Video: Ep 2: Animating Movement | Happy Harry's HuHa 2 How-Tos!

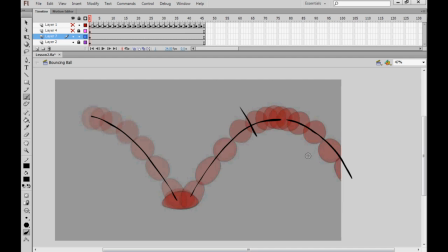However, animating in these arcs is still a really important part of giving readability and communicability, if that's even a word, to your animation and ultimately make it graceful and nice to look at and i think i can illustrate
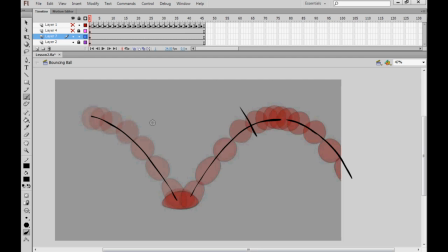that best by showing you what happens when you cock it right up oh dear
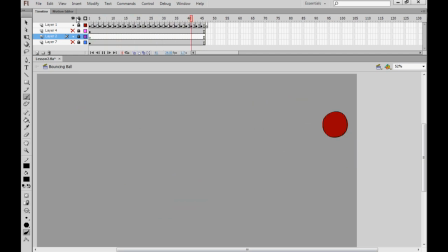as you can see we're having real trouble with our arc here and it's absolutely ruined our animation of the bouncing ball now if i turn off the animation layer for a moment and we look at again the image of all of the animation frames occupying the same screen at the same time we can see that it's basically next to impossible to
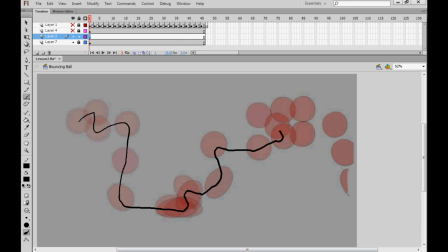try to plot an arc between those drawings it's just absolute chaos now that doesn't work for bouncing ball of course but it can work for other things and then it becomes timing which is the issue and i'll show you how in a moment okay
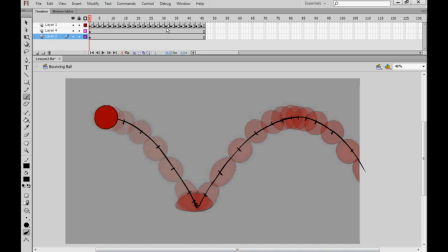i have here our old friend the bouncing ball this time the one that isn't drunk and as you may be able to see I have edited the drawing of the arc let's isolate that by drawing these little notches along the way and if I show you that screenshot again of all the frames
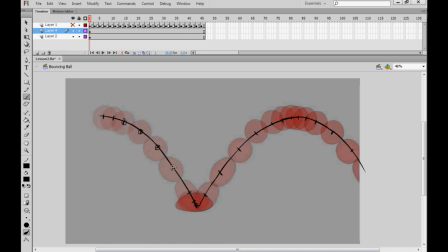at the same time you'll see that the notches fall about dead center with each drawing of the ball along the way and that is very simple shorthand to show you basically how far apart each drawing is we'll see that there are more drawings at the top of the arc and then at the
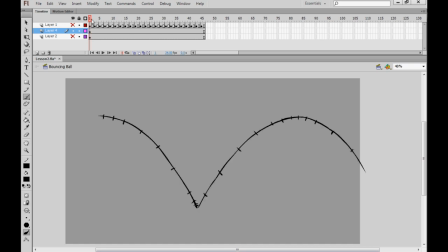bottom of the arc and again at the top here and That is to create the illusion that the ball is slowest at the top of the arc and at the bottom of the arc And it's quickest as it's falling to the ground here or shooting back up from having bounced off the ground
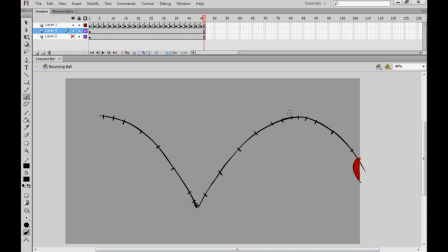Now the way that we do that really is as I say spacing the drawings apart because timing and spacing are inseparable in animation. If every frame in your film takes up the exact same amount of time on screen, it's the amount of drawings and the spacing between them which will create the illusion of timing.
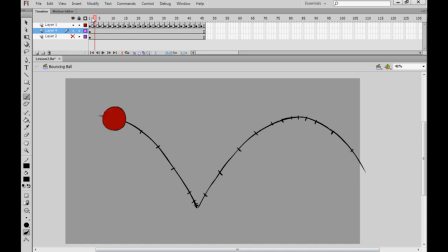And I can show you again what happens when we screw that up. Okay, so not quite the disaster that we had on our hands when we played around with the arc and ruined that. But instead, by messing around with the timing, We're left with a kind of laggy, herky,
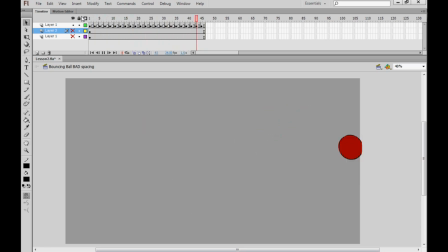jerky looking animation that isn't very smooth or easy to look at Even though it has the exact same amount of drawings that we had originally and it's still following that original arc But I'm going to show you